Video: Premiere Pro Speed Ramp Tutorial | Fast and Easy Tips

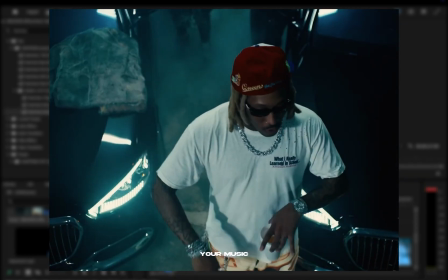Hey everyone, in today's video I'm going to show you the best way to speed ramp your music videos or any footage you have by using Premiere Pro.
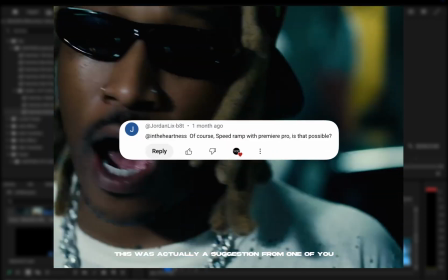This was actually a suggestion from one of you and I'm excited to share it with you.
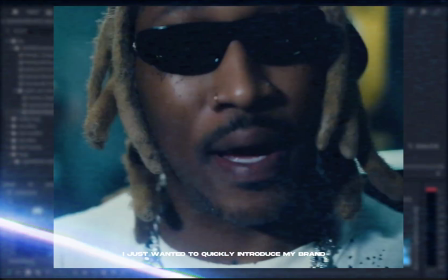But before we dive in, I just wanted to quickly introduce my brand new Shake Pack.
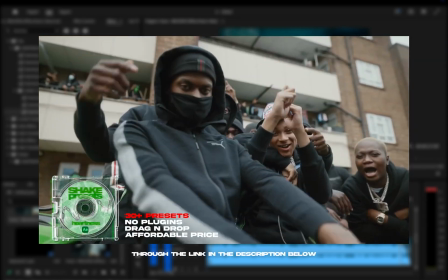If you're interested, you can grab it right now through the link in the description below. Don't miss out, download yours today.
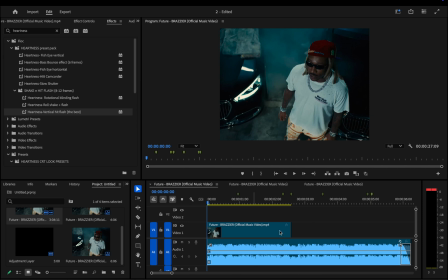Let's start by unlinking the video and audio if they're synced together. To do this, right click on the clip, find link and click it. I've already done this. The first thing I do when adding speed ramps is listen to the music carefully. I pay attention to beats, bass hits, or any other key moments in the audio where a speed ramp would make sense for me.
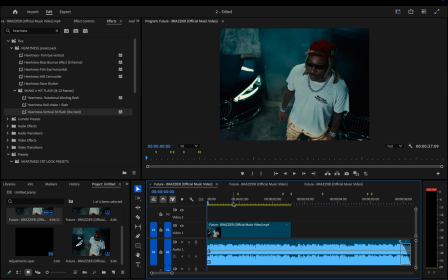Once I find those spots, I place markers by pressing M on the keyboard. I start by identifying where I want the speed ramps to happen using the markers I placed earlier. When the playhead reaches the first marker, I make a cut at that point. Then I slow down the clip by pressing command or control R on your keyboard to bring up the speed duration settings.
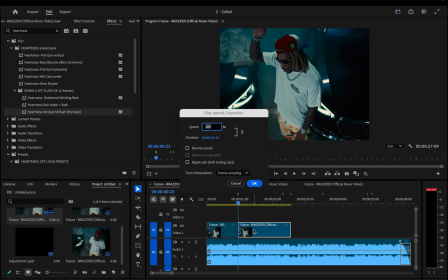From there I adjust the speed. Ideally, it's best to shoot videos at at least 60fps. However, if you only have 24fps, you can still make it work. This video is in 24fps and even that can look good with the right settings.
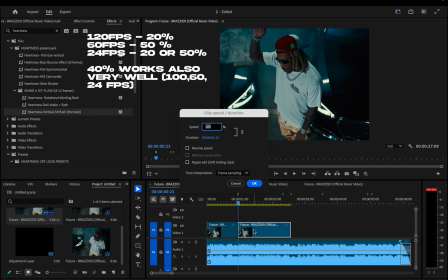At the top of the screen, I've added a reference for the best speed ranges to use for different frame rates when applying speed ramps.
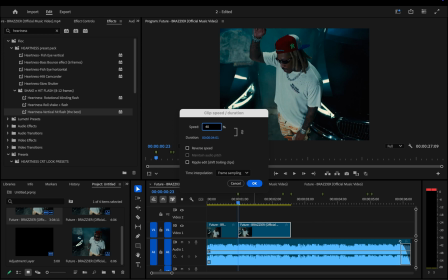Right now I'm setting the speed to 40%, this is what I consider a golden middle ground that works well for 100fps, 60fps and even 24fps. Since this clip is in 24fps I also changed the time interpolation setting from frame sampling to optical flow for better outcome.
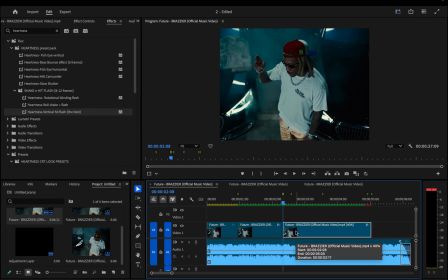At this point we need to make a cut on the second marker, then again press command R and speed up the clip to around 600%. However, as you can see, the result looks very choppy and we don't want to leave it like this.
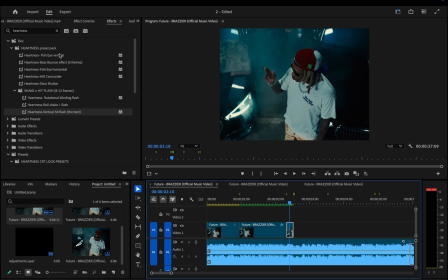To make it smoother and more visually appealing, the first effect we're going to apply is echo. Open the effects panel, search for echo and drag it onto the clip.
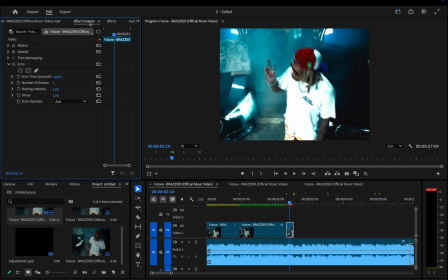Now, in the effects control panel, we need to adjust the echo settings to get the best look. For echo time, set this to minus 0.043, number of echoes increase to 5,
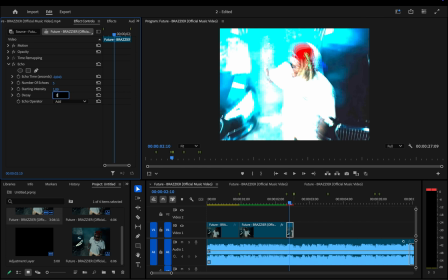decay adjust to 80 precinct so 0.80 echo operator change it from add to maximum now we've
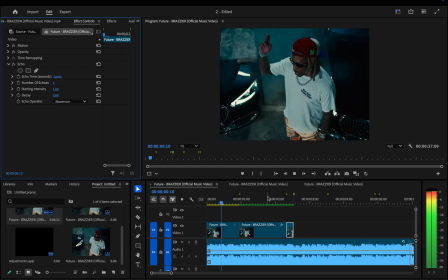got an effect looking like this for our speed ramp and you guys can adjust this to your liking now we add
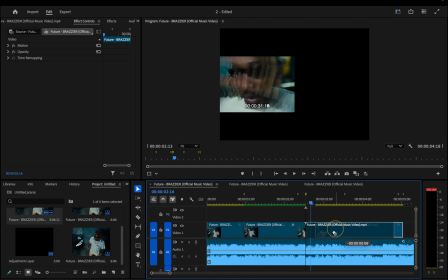the next clip and repeat the same process at the end we'll again speed up the clip and apply the echo effect
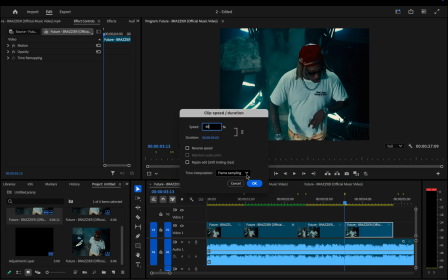this creates a smooth fast-paced transition by repeating this process for each clip you'll ensure that the transitions flow seamlessly throughout the video to avoid re-entering the echo effect settings repeatedly, we can simply duplicate the effect.
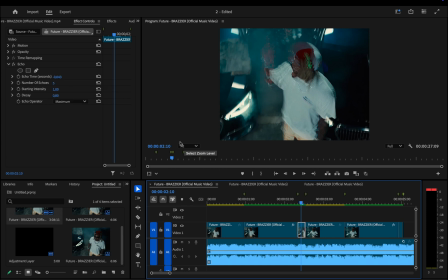So move to a clip that already has the echo effect applied, press command C to copy the effect, then move to the next sped up clip and paste it with command V.
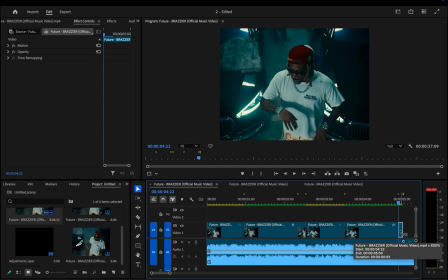This way you can quickly apply the same echo settings to all your sped up clips without having to adjust them each
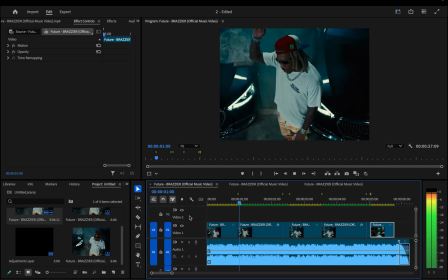time. We're almost done and it's looking pretty decent but it can always be improved a little more. One way to enhance it is by adding a flash effect. First we'll add an adjustment layer, go to new item and select adjustment layer.
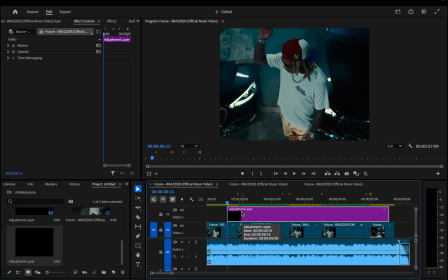For the duration I usually keep it between 6 to 8 frames long.
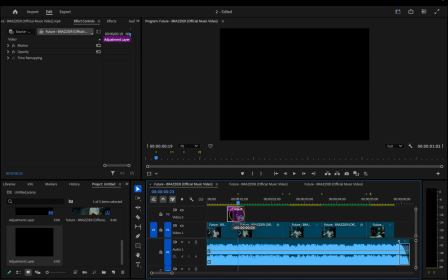I like to position the adjustment layer between the first and second clip, right where the speed ramp starts,
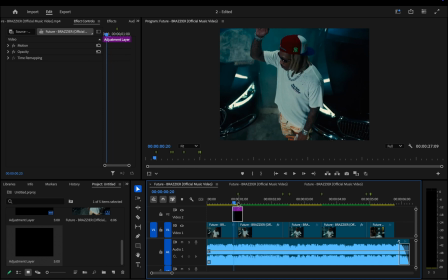moving it exactly 3 frames ahead of the start point, and the rest goes after.